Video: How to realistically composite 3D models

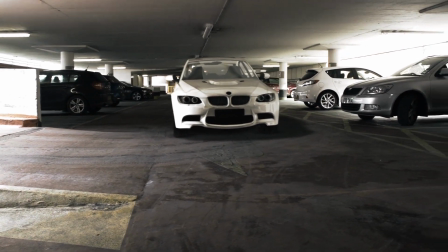(0:00)
You may have already glimpsed this nifty BMW shot in our YouTube channel trailer.
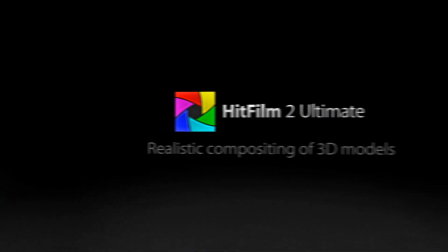(0:04)
I'm Simon Jones from HitFilm.com, and in this tutorial I'm going to be taking a look at how to composite 3D models realistically into live action footage.
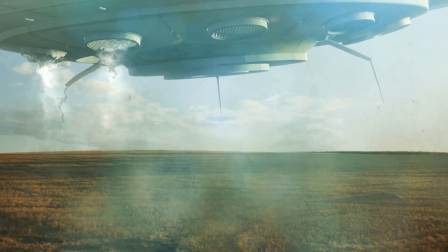(0:14)
Since HitFilm 2 was released, we've made a big deal of the 3D model features in HitFilm 2 Ultimate.
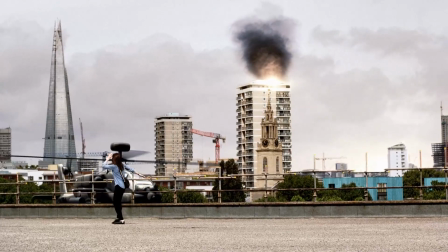(0:19)
We've shown UFOs, spaceships, helicopter gunships, all of which are very cool,
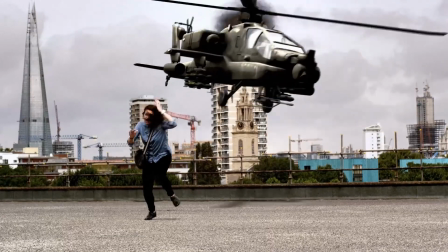(0:25)
but we thought it was about time we showed an example that doesn't blow things up. So, from the top, this is the model I'm using.
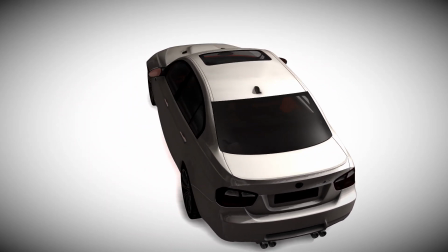(0:33)
You can get car models from all over the place, some free, some not.
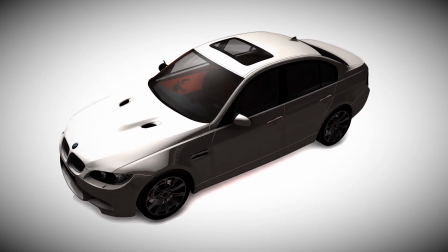(0:37)
We tend to get most of our good models from turbosquid.com, where they've got a huge selection.
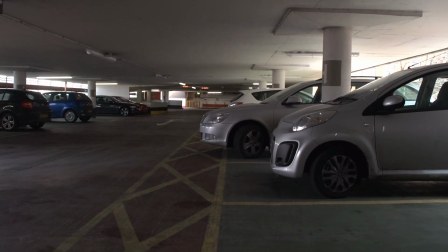(0:42)
We needed a new background plate for this shot, so I headed to the nearest car park and shot a quick handheld shot, making sure there was plenty of good data to track.
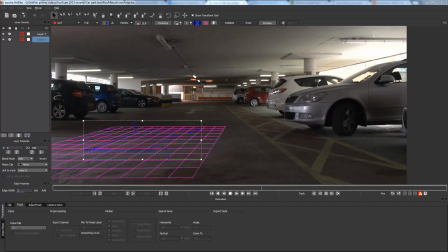(0:51)
This can then be tracked in your camera solver of choice, such as Mocha HitFilm,
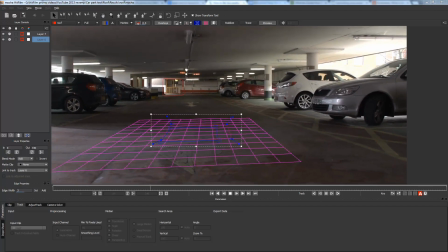(0:56)
which is included with HitFilm 2 Ultimate, or something like Buju or PFTrack.
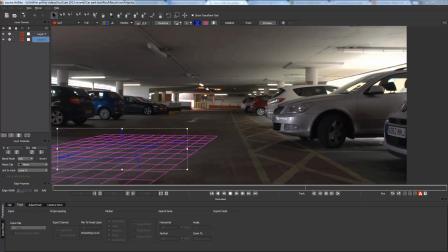(1:00)
We'll be going into more detail about using Mocha HitFilm in a future tutorial, by the way.
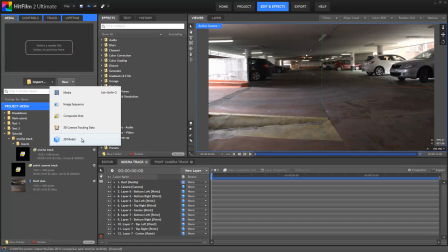(1:05)
As always with 3D models, you want to spend a bit of time in the 3D model import window, getting everything set up.
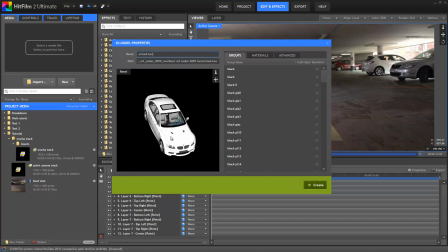(1:13)
This particular BMW model has a bunch of different materials for each part of the car, which is handy. I focused on three main areas to customize. First up, the windows.
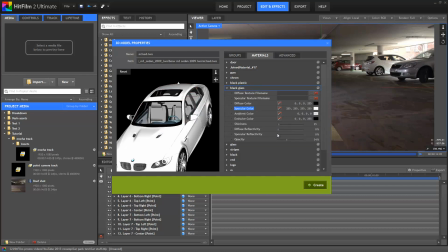(1:25)
I wanted these to be quite reflective, so I increased the specular reflectivity and made sure that the opacity was at about 50%. With glass in 3D models, you can adjust the opacity to change how transparent it is,
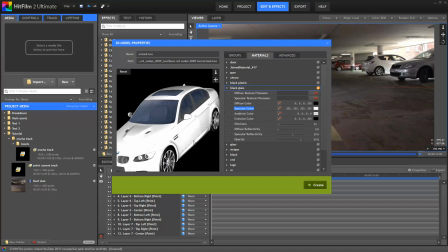(1:38)
so if you wanted a tinted windows look, just increase the opacity. This material is the car's main body.
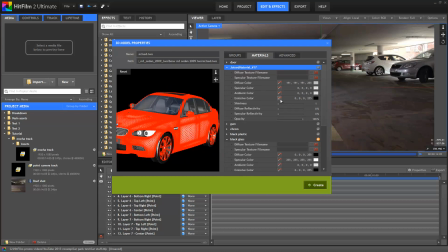(1:46)
Its default colour is white, but it's pretty rare for a car to actually look pristine white, so leaving it like this is an obvious giveaway that it's CG. So instead, I'm going to use this colour picker to select the white of the car in the background shot. You can see it's actually more of a browny grey, even though it looks white in the final shot.
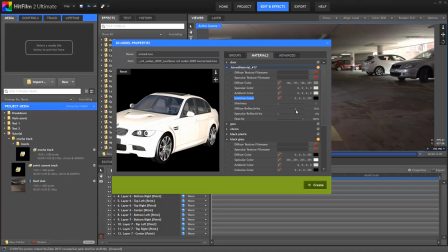(2:07)
Diffuse reflectivity uses an environment map to create ambient lighting on the model. I put this up to 30%, which is pretty high, but it ensures that the car takes on the lighting characteristics of its surroundings. Finally, the body's specular reflectivity I put to 18%, so that the car would look quite shiny.
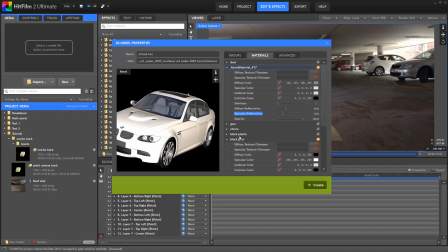(2:27)
BMW drivers do like cleaning their cars after all. The last material I tweaked was the interior. The seats by default are too bright and illuminated.
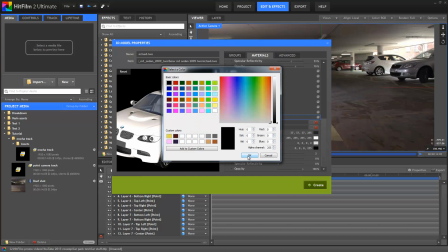(2:36)
The interior of a car, when in a relatively dark area such as a car park, actually becomes far darker than you might expect.
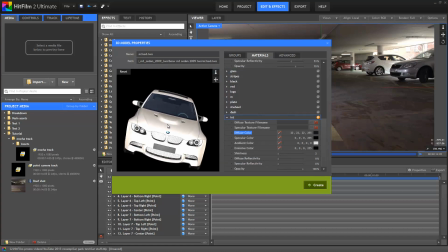(2:44)
If you look at the other cars in the shot, you'll note that the interiors are almost completely black and unlit. So I'm going to go drop the colours for the model's interior down so that it stays nice and dark as well. Now, when you're actually practically working on a project,
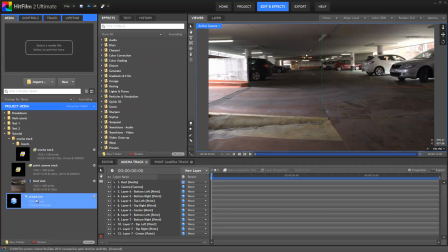(2:59)
you're unlikely to set all this up perfectly right at the start, as you'll want to make adjustments based on the scene.
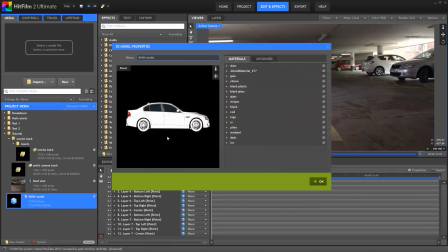(3:05)
So as you experiment with your shot, don't forget you can jump back into the 3D model's properties at any point by clicking the grey cog in the media panel.
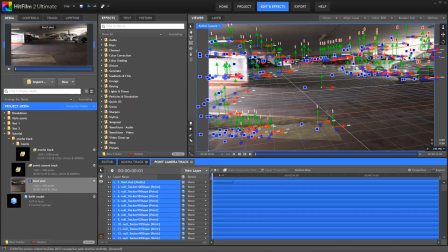(3:15)
Okay, let's talk about placement. My floor plane in the composite shot is aligned to the floor in the camera track.
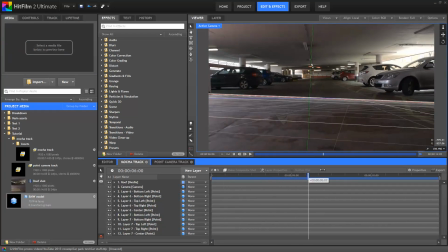(3:22)
If you're using Mocha, you'll need to use a little trick to align the floor plane first.
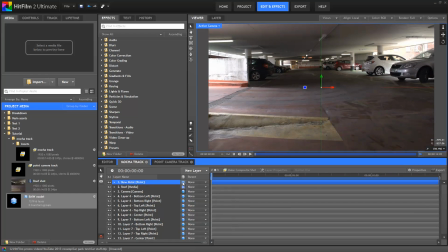(3:27)
Basically, you create a new 3D point and then parent all your tracked points and the camera to that new point.
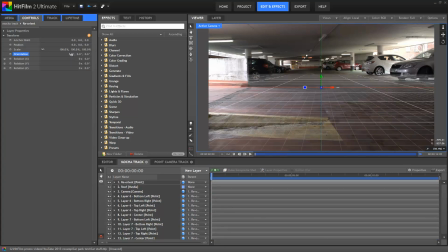(3:34)
You can then alter the orientation and position of that new 3D point to bring everything else into line with the floor plane.
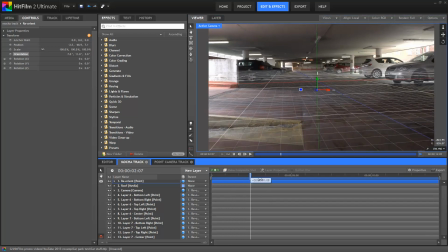(3:42)
It's a little bit fiddly, but it does work. As I say, we'll be going into more detail on these topics in a future tutorial,
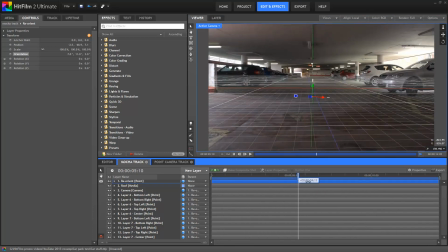(3:49)
but if you head over to Imagineer's website, they've already got a bunch of tutorials that really talk about how to use Mocha.
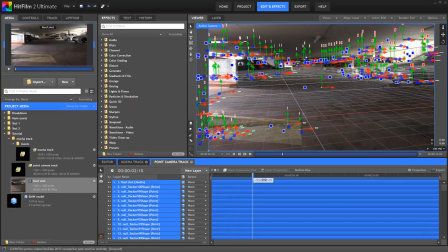(3:55)
If you're using a point-based camera tracker such as PFTrack or Buju or Synthesize, it should be doing this for you anyway.
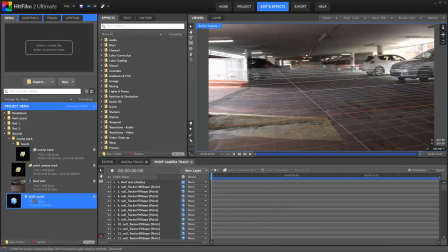(4:02)
Okay, now I'm good to go, so I can drop my 3D model onto the timeline.